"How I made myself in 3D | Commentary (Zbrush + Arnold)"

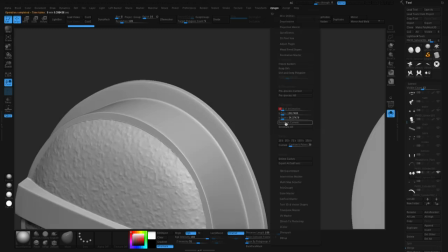[12:19]
So I actually decimated, uh, the Cintiq, for instance, the headphones, um, the table a little bit.
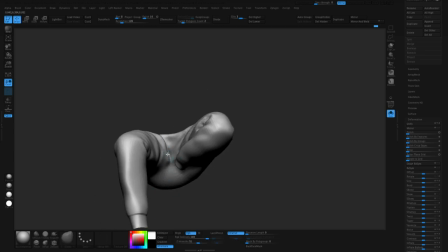[12:27]
And then the other meshes like my sweatpants and my sweatshirt, you know, I'm making myself, it's just very accurate to quarantine.
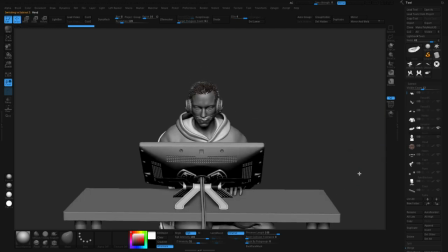[12:35]
That was the idea with, uh, you know, it was supposed to be like me working as I am today. And, uh, like I'm wearing a sweatshirt and sweatpants right now, dude.
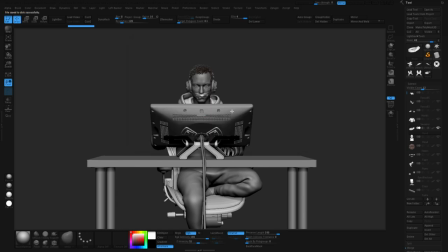[12:42]
So it's like so accurate. So yeah, I actually just did like medium resolution versions of those models in case I wanted to,
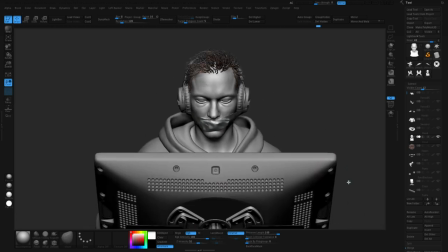[12:51]
you know, have any tiling stuff because it's impossible to UV map decimated geo, but the hard surface stuff just decimated.
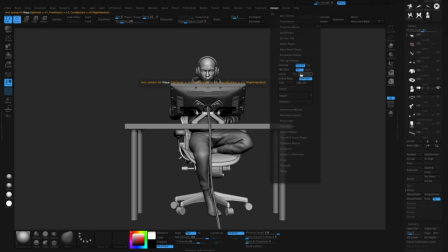[12:59]
So then when I got everything, the resolution I want, I knew I was going to export. So I got everything, the resolution I wanted decimated everything else. Then I just, I named it. I have to name every sub tool so you can make sense of this. And then I just exported the whole scene as a single FBX.
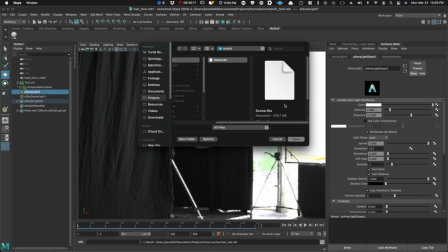[13:13]
So I imported that into Maya and then I just started building a scene around that.
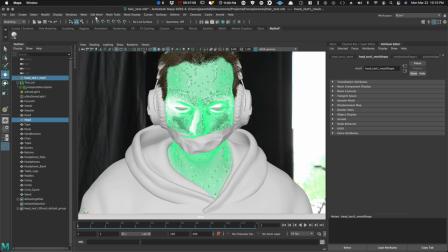[13:17]
And then I just spent the rest of the time in Maya other than any kind of head updates, but that was it for the, the modeling,
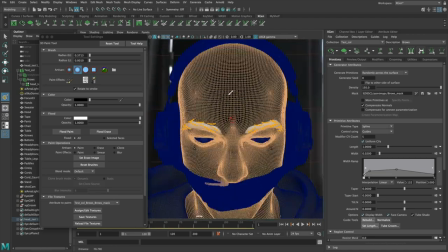[13:23]
the eyebrows and the eyelashes I did do in Maya. I just placed those curves.
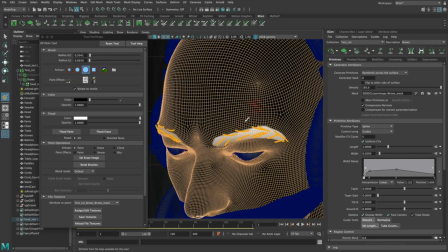[13:28]
I made new descriptions and you know, I just did that the old fashioned way while I was lighting the scene.
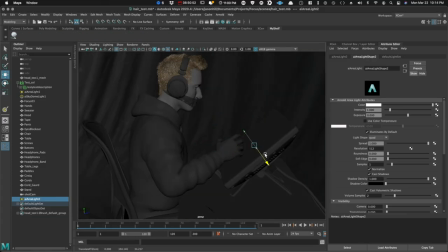[13:33]
I got the idea to incorporate the Cintiq.
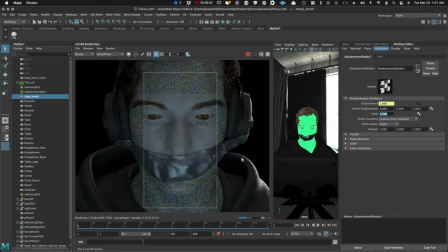[13:36]
I thought it would be cool if the Cintiq itself was helping light the scene and so as a kind of little Easter egg or you know
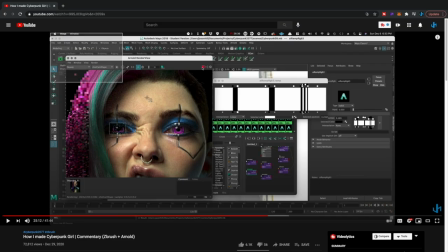[13:44]
fun idea I just went to my own YouTube and I pulled a screenshot of
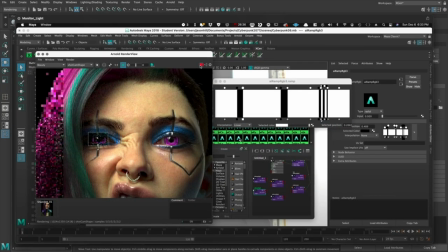[13:49]
myself working in Maya to put on the light as an image light that I was illuminating you know get you get a little bit of different kind of reflections in
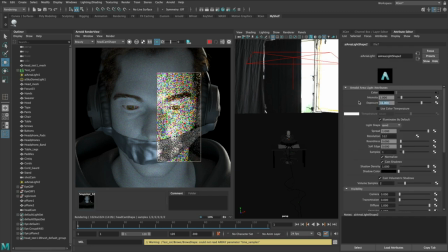[13:58]
the eyeballs and the glasses that way and some different colors in the scene.
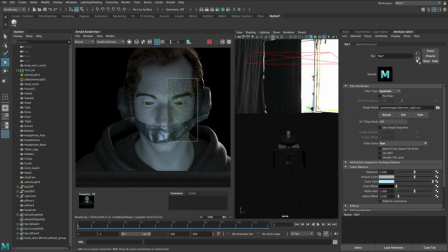[14:03]
So that's what I used for the screen light.
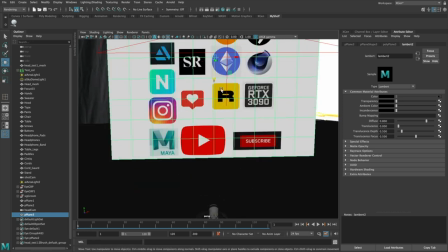[14:07]
The rest of the scene was going to be surrounded with these icons and images that represent,
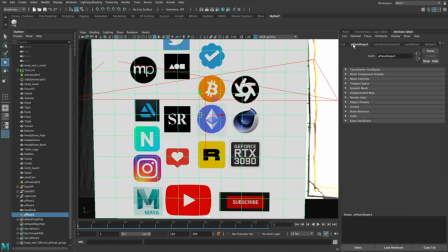[14:14]
you know, these thoughts and different, you know, websites and software and just stuff that that's in my head and in my life.
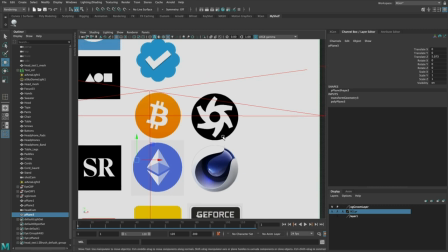[14:21]
Right. So what I did first was I created a big image with the different logos, you know,
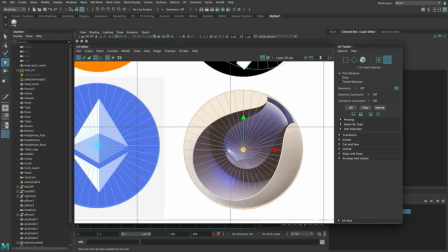[14:28]
I could think of and put it on one big atlas like image that I knew I could just map everything to.
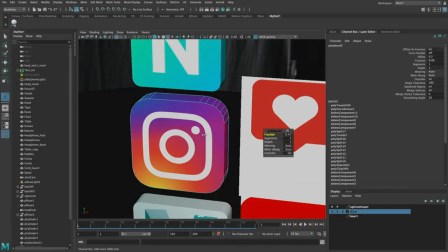[14:35]
So then I imported that as a guide, started making these simple shapes,
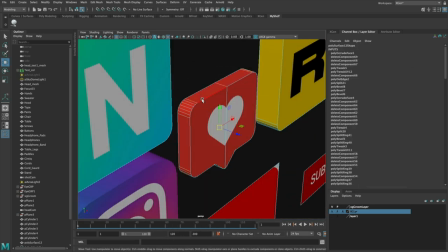[14:39]
cylinders and cubes with rounded, nice edges, kind of wanted to look like candy, like pretty,
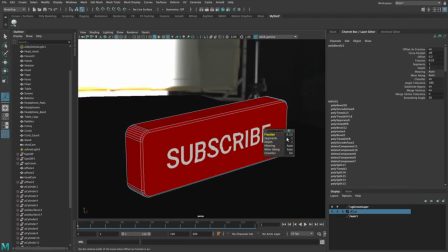[14:46]
you know, plasticky model signs or something like that.
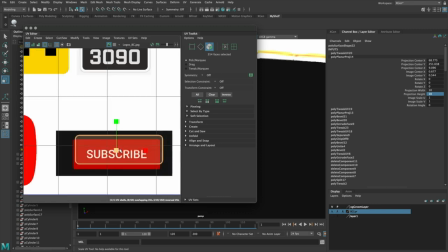[14:50]
Then I could project them, move the images, like move the UVs around the certain images that represented those shapes.
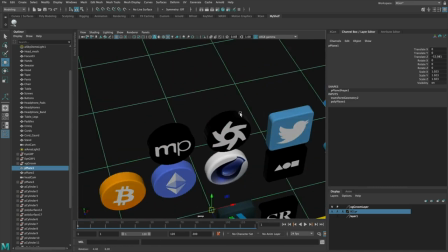[14:57]
And that's how I created all these logos. The texturing I knew was going to be procedural.
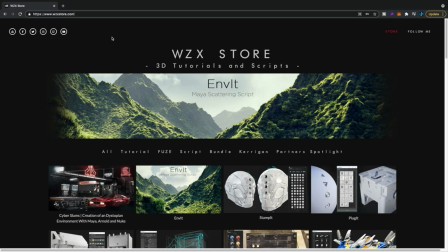[15:03]
So I use this project to use a script or, you know,
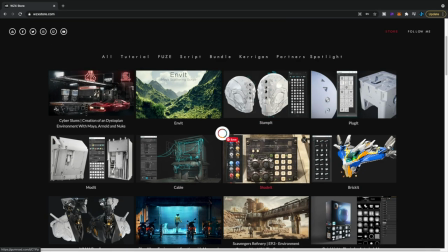[15:09]
plug in for Maya that I've been wanting to use that I picked up called Shade It from Wizix,
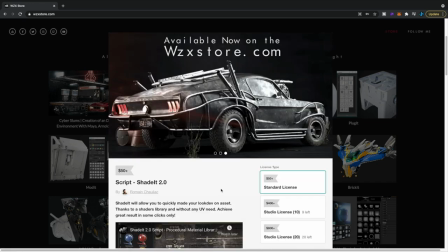[15:15]
who makes these great scripts for Maya and Arnold. Again, making it fast, high quality. That's the idea. Get better at that. The script was cool. A little bit of bugginess sometimes, but ultimately I'm happy with the results.
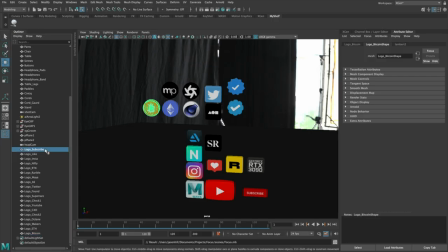[15:28]
So, uh, yeah, so it was a thumbs up for me. I liked it. So when I had all these, uh, geometries, you know,
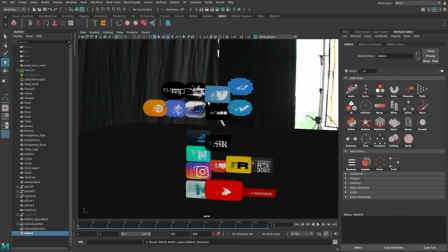[15:34]
built, I knew like one of the ideas when I started this project was I was going to make all these and just, I want them to just rain down, you know, and use physics to populate the scene and create all these interactions that I thought again,
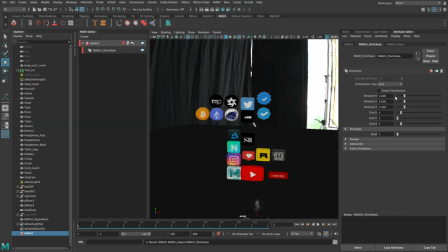[15:46]
would be faster than hand placing them and look more believable. So I used mash inside of Maya comes with Maya.
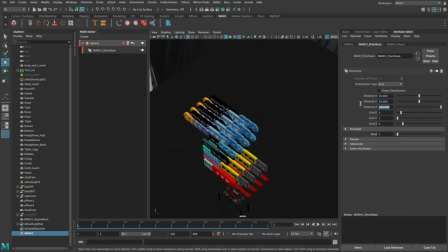[15:54]
And first I I used MASH to distribute the models, spread them out, make a bunch of copies.
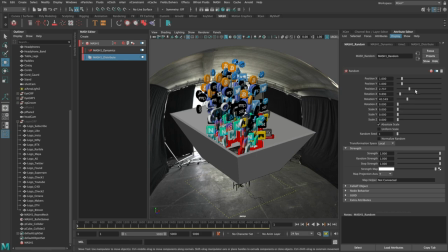[15:59]
And then I used them to actually do the simulation. So this took, you know, a few attempts for me to dial it in.
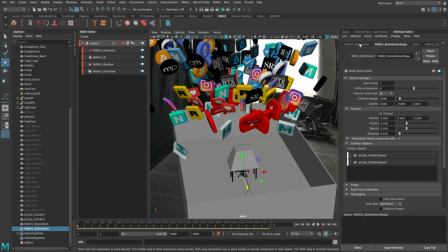[16:06]
And, you know, I haven't done it before. And, you know, some of the results weren't exactly what I was looking for.
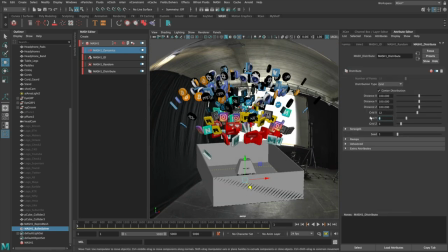[16:12]
So I made different kind of collision geometries and everything to help guide, you know, what would happen.
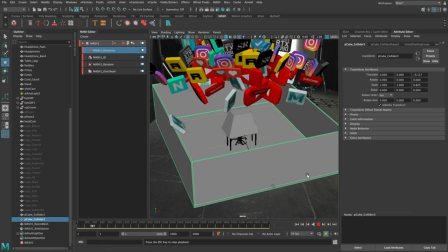[16:18]
And then I had to make sure the scene had enough frames so that it could simulate for a long enough period of time.
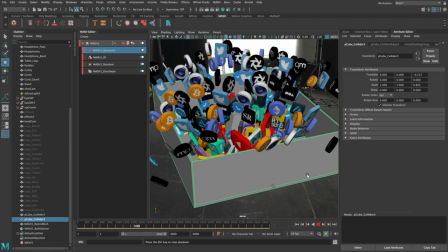[16:24]
And yeah, it ended up fairly well.
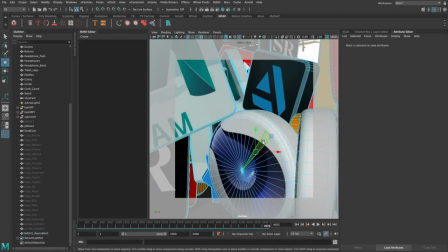[16:26]
After the final sim, I did do quite a bit of adjusting by hand, deleting the things that were in the way,
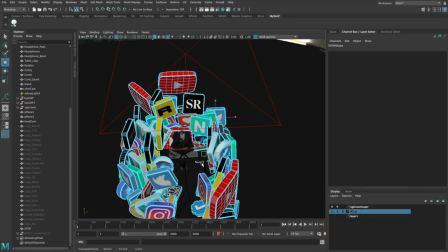[16:32]
just making it look good to camera, and then switching out anything that was noticeably a duplicate.
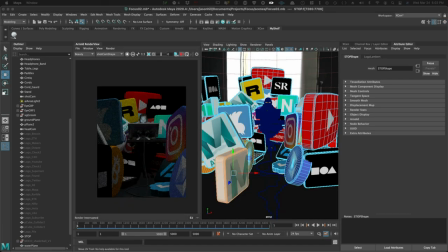[16:39]
I actually just would move UVs too, because I could keep the object. So if it was a cylinder, then I would just move the UVs to another icon that wasn't visible in the scene, just so I had all the variety from the camera.
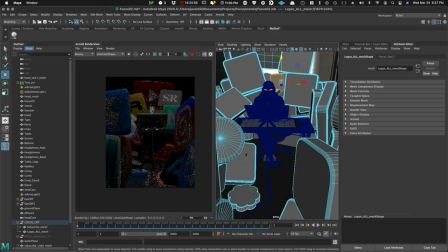[16:51]
But all in all, I was pretty happy with what happened.
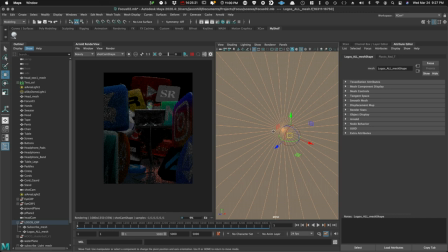[16:53]
I think, you know, I got some happy accidents and I thought it got me going quickly, but I did ultimately do quite a bit by hand.
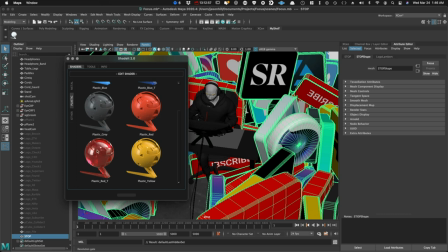[17:01]
Also using that Shade It script really worked out well too.
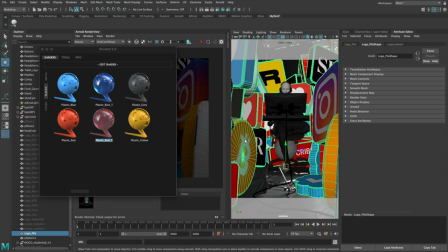[17:06]
I'm happy with that. I'm going to try to use that in some future things like with metal and paint, different materials.
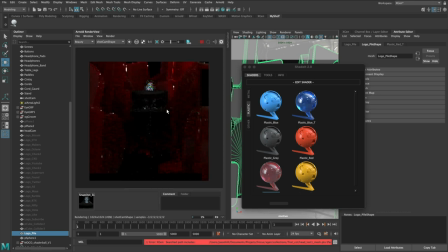[17:11]
But I just used their plastic preset, which got me set up with things like subsurface scattering and translucency.
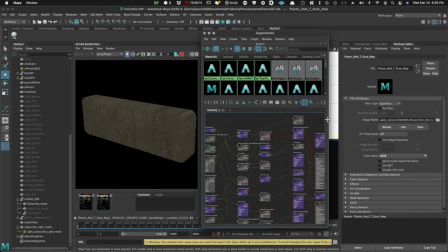[17:19]
And what I did was I just dug around in the node graph that it made and found where to plug my Atlas map of the icon.
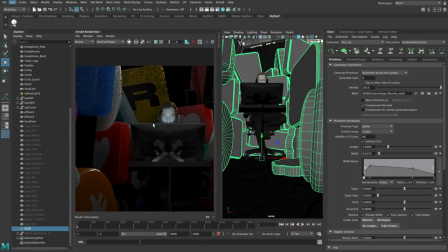[17:27]
So things like roughness and subsurface, things like that were all procedural. I got all that stuff essentially for free.
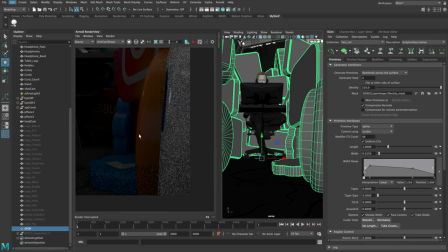[17:34]
Like the, there's like a bump map with some scratches. And then I just had this simple color map.
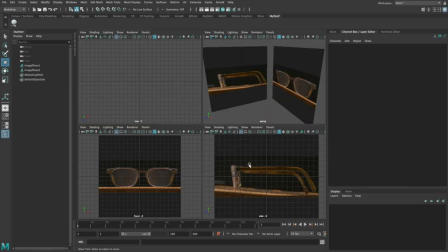[17:40]
So I'm really pleased with how that turned out too. So I needed to model my glasses too. That's something I didn't really, you know think about early on um so i just knocked that out really quick i just took some images of my phone of
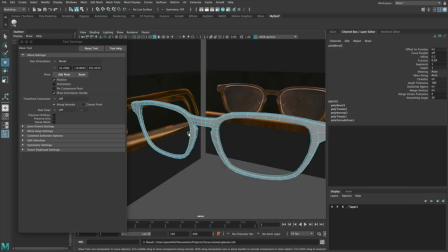[17:52]
my glasses on my desk i imported those images into maya and i just quickly like poly modeled it using sub d modeling to just knock
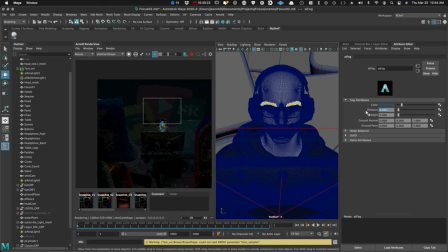[18:00]
those out really quick i was still struggling with the scenes composition uh you know kind of all the way up to the end just making it interesting as an image while staying true to that initial idea and the scene that i had built up to that time I didn't want to make a
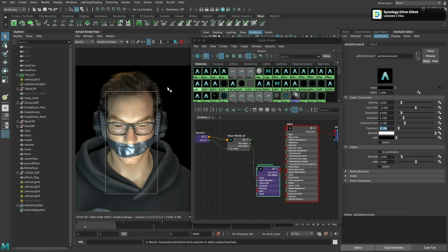[18:14]
big radical change but it was hard to incorporate all the different ideas in a way that still made a pleasing illustration so for me the key was
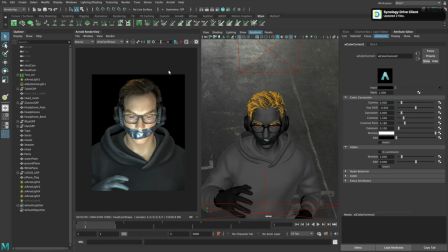[18:24]
finally using some atmosphere in the scene which created depth and
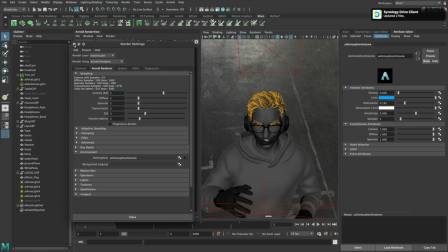[18:28]
made a really like magical interaction with the light I even thought about calling the image
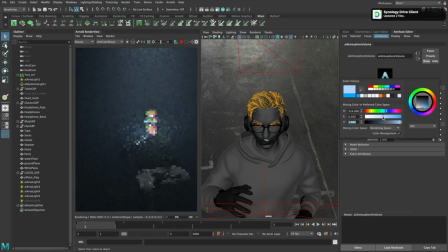[18:33]
focus from the beginning because that was that's what it was about for me was focusing and not being distracted
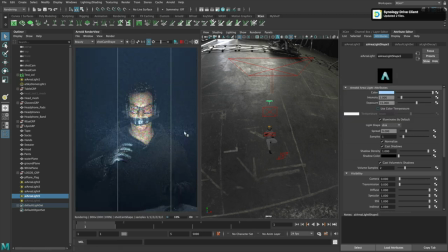[18:40]
and I thought we could you know focusing the light made a lot of sense in the image and the name and the composition and that light mixing with the atmosphere just created a really cool interaction and it
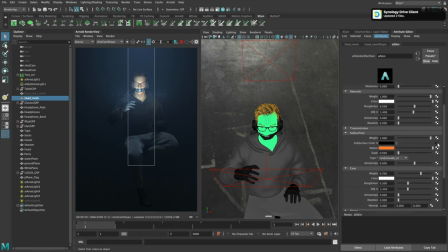[18:54]
also made there's so much space in the scene that isn't the subject at
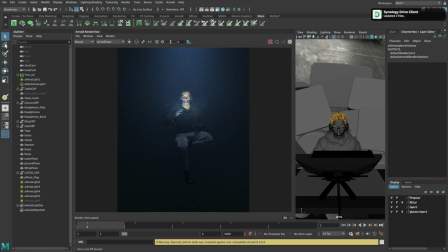[18:59]
the table that the atmosphere i think along with all those reflections gave it interest that wasn't there so i did that by adding an AI
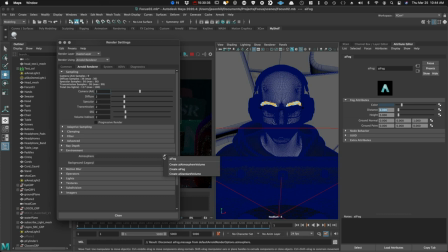[19:08]
atmosphere node in the environment input in the Arnold render settings.
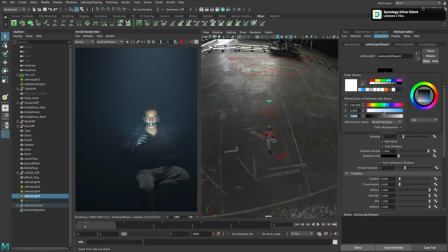[19:12]
And then I was just continually adjusting the density, the color and the attenuation until I was happy with the overall effect.
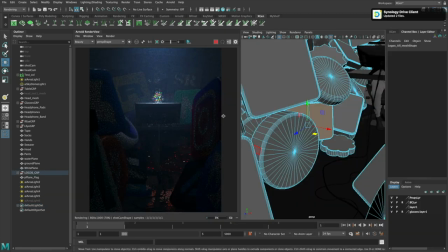[19:20]
And then the real magic is when it starts mixing with a light.
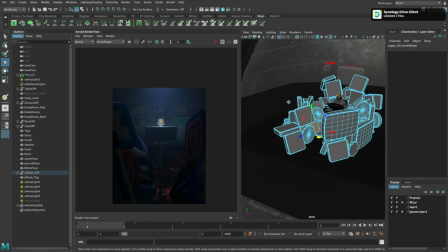[19:24]
And to get that focused beam look that I was after, I actually ended up using photometric lights, which I don't use too often.
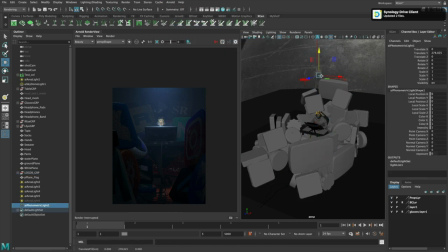[19:32]
But what photometric lights do is they allow you to use IES profiles, which are these like text files.
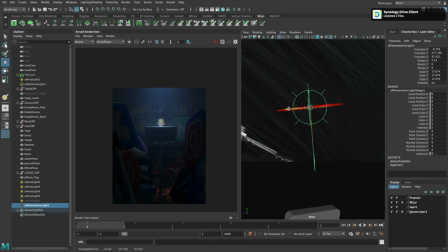[19:38]
You can get them online and they're meant to simulate different kinds of shapes that a physical light would have.
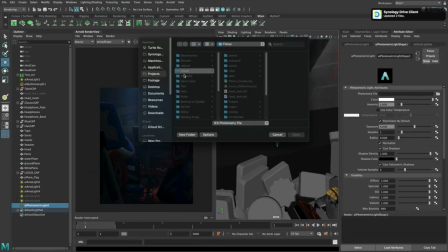[19:45]
And so I was playing around with different photometric IES profiles. You can actually download a bunch from the Arnold documentation. That's probably where I got these. So I tried to, I tried a few until I got one that really felt like that beam look I was after.
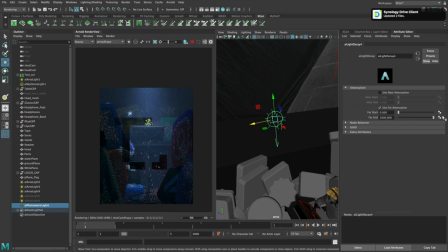[20:00]
And then the other thing I did was I added a decay to the light so that it could have a very high exposure and be hot towards the top of the image and then,
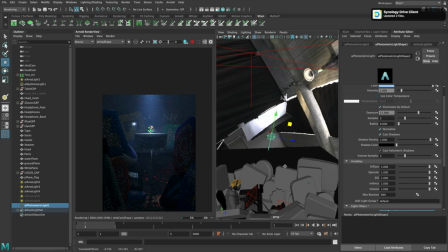[20:09]
you know, gradient down so that it's still dark towards the bottom and nothing's blown out.
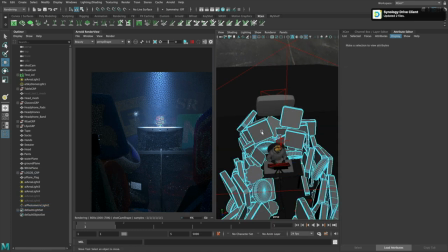[20:15]
But there's really like this focused beam in the center of the image.
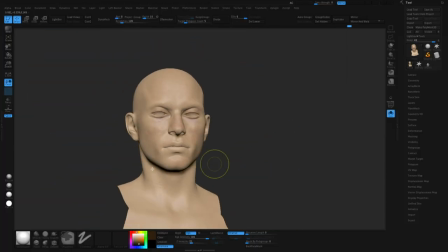[20:21]
For the skin texturing, I just poly painted that in ZBrush.